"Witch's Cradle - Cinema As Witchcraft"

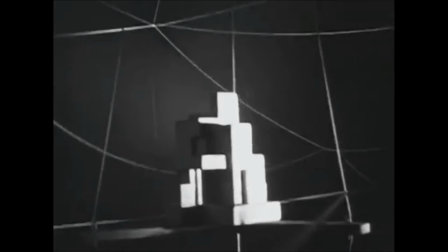A white string loosely ties up Marcel Duchamp, interweaving itself through a gallery of paintings and sculptures leading towards a witch.
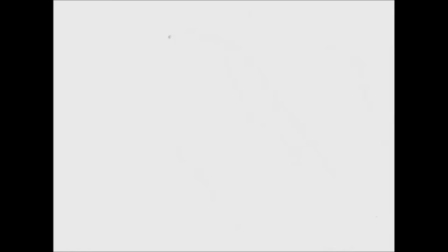Gradually overcome with black thread, the witch becomes entangled between the art and the occult, potentially uniting the two as one and the same.
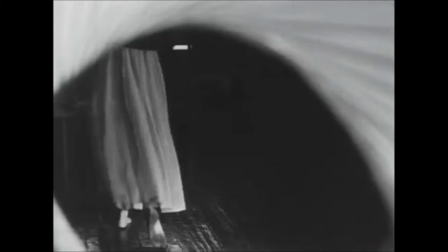This is Maya Deren's unfinished surrealist short film Witch's Cradle,
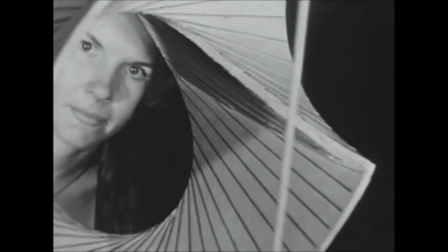an experimental film made in collaboration with Peggy Guggenheim's Art of This Century gallery exhibit and Dadaist artist Marcel Duchamp whose own work was even featured in the gallery.
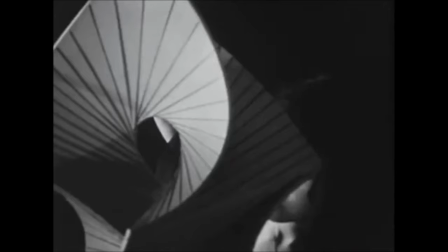By juxtaposing occultist imagery with similarities in the artwork and sculptures on display,
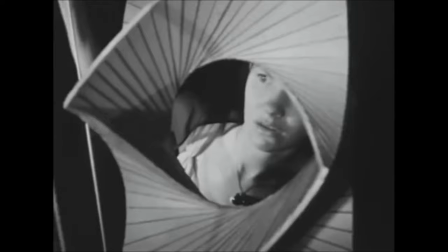Maya Deren finds an engrossing connection between mysticism and human creation.
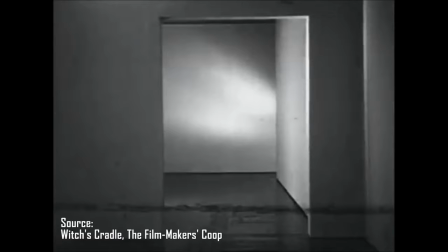Considered unfinished, the film was, according to David Lewis of All Movie,
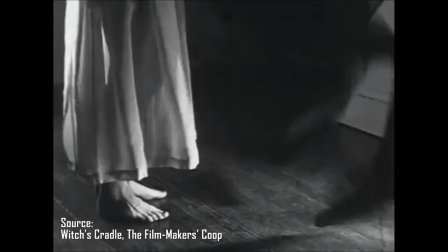assembled long after her death by staffers within the preservation department at Anthology Film Archives.
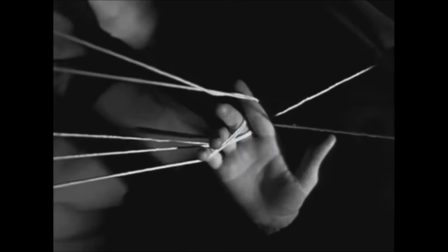While watching Witch's Cradle, the incomplete presentation becomes clear when alluring imagery of black string overtaking
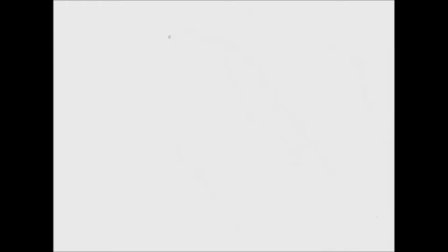the witch's hand branching into a tree-like shape is abruptly interrupted by the hard-cut white,
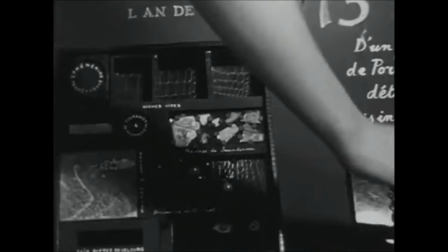a placeholder for a missing sequence. These momentary cuts to white indicate areas where footage is likely missing, but in its unfinished form,
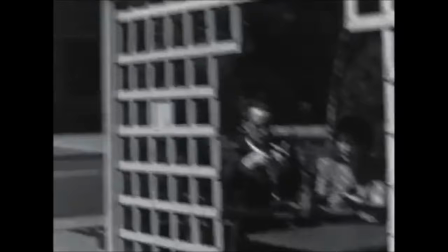the witch's cradle therefore feels like a curious enigma. images of white string wrapping around the hands of
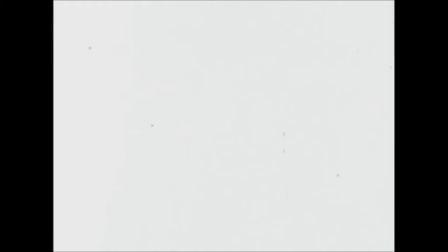the artist and of the witch draped across a gallery like loose webbing a fixation on the hands the means
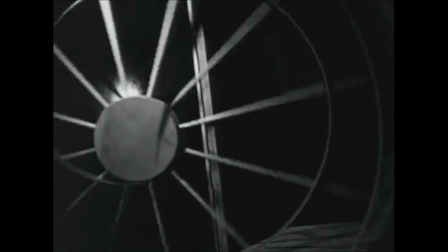in which one creates and conjures a connection between artist and witch as well as the affectionate attention to the sculptures presented in the film showcases how Maya
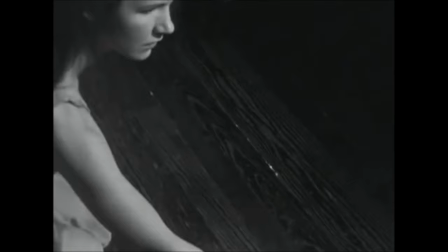Deren's visual imagination was not sacrificed here even within an unfinished film
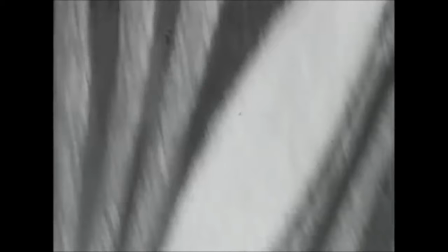the manner in which Maya Deren juxtaposes the images of art and the artist with
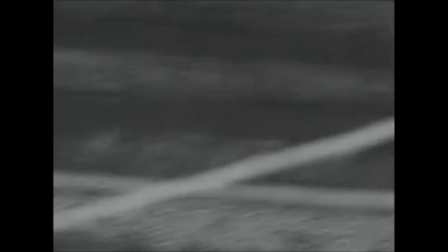occultist imagery isn't coincidental, such as when the witch's white string, almost as if sentient on its own,
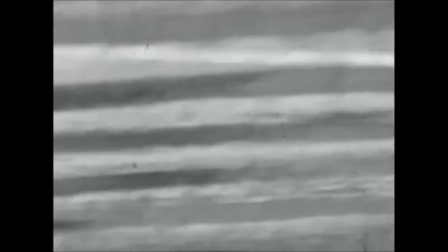is followed by the camera only to cut to the white lines of a painting, this sequence uniting magic with art.
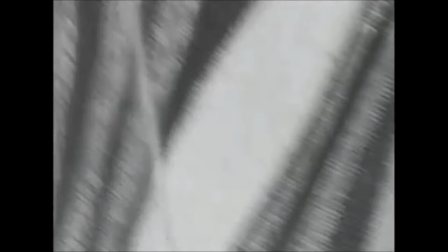It's as if that Maya Deren's admiration of the art is due to artistic creation becoming a form of witchcraft,
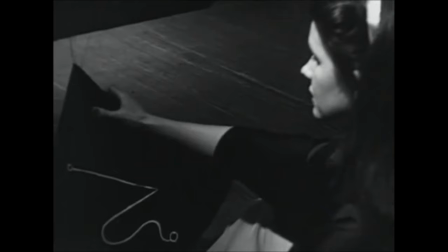a medium in which an artist or a witch is able to manipulate imagery, texture,
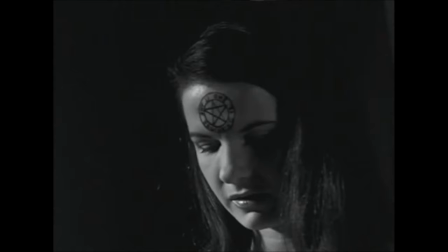light and time. Phrasing it simply, have you ever encountered a piece of art that you considered to be magical.
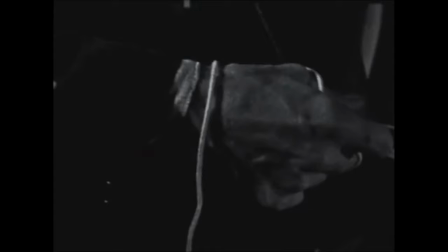Additionally, Marcel Duchamp's connection to the film may hold a greater significance than simply a cameo appreciated by the art world.
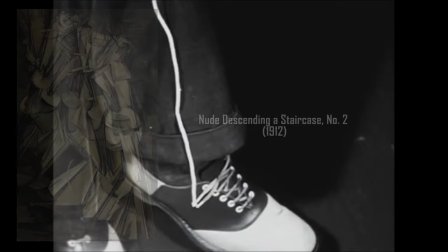Marcel Duchamp's career had been a versatile one, associating with the cubist movement, but also a major component of dadaism.
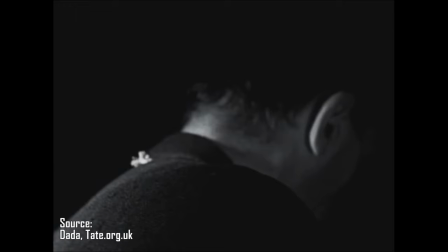A movement that found appreciation of wonderment, satire and nonsense almost like a form of escapism from the horrors of the world,
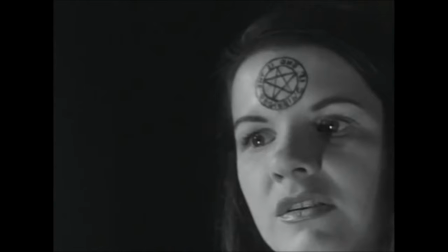a method in which art can become an act of playful protest. Maya Deren's short film presents a similar approach to art,
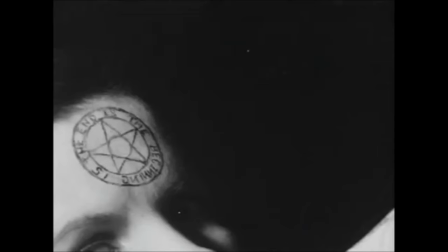to relate our adoration of art to the mystifying nature of witchcraft, as if art becomes an occultist form of escapism.
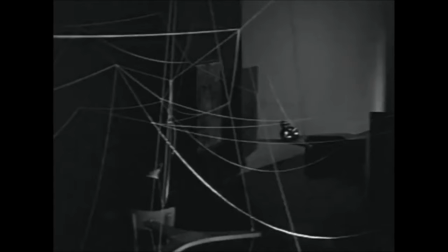When considering that Witch's Cradle was shot in 1944, a year before the end of World War II,
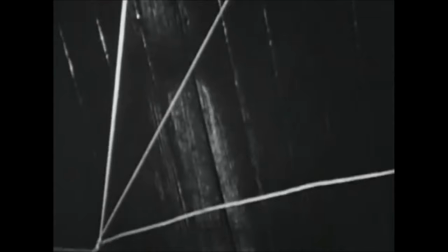it's difficult not to interpret Maya Deren's enthusiastic, incomplete film as an embrace of art that offers comfort in a world that,
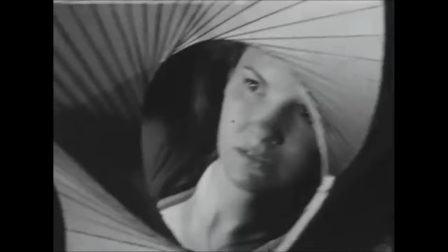at the time, was in dire need of it. From this perspective, Darren's film Witch's Cradle and by extension Art as a whole will continue to remain
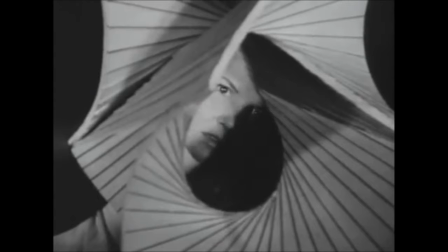relevant offering magical escapism or providing damning commentary for as long as the horrors of the world are ongoing.
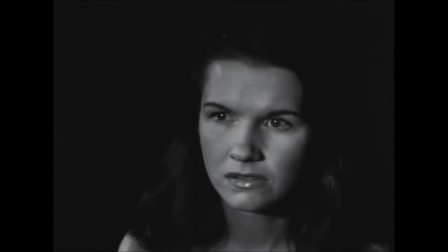In conclusion Maya Darren's Witch's Cradle may be an incomplete film but it is deserving of its
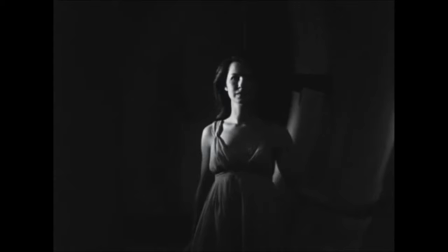recognition amongst Darren's filmography due to the unashamed adoration of art as a spiritual form.
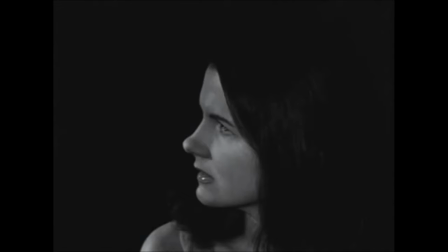While not regarded as one of her key works it's hard not to admire a filmmaker who was intent on declaring the necessity for art during times of uncertainty,
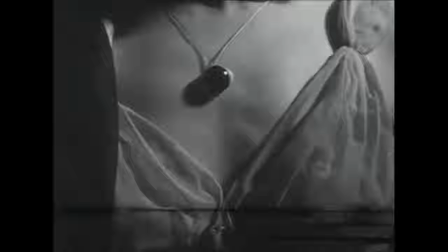her own artistic filmmaking gripping and bewitching like an incantation.
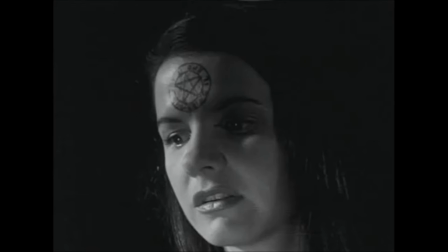Even amongst her minor work, Maya Deren earned her place as one of the early greats of avant-garde filmmaking.
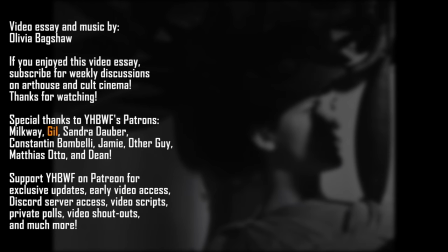A special thank you to my incredible tier Patreon supporter Gil, and my super tier Patreon supporters Constantine Bombelli, Jamie and Milkway.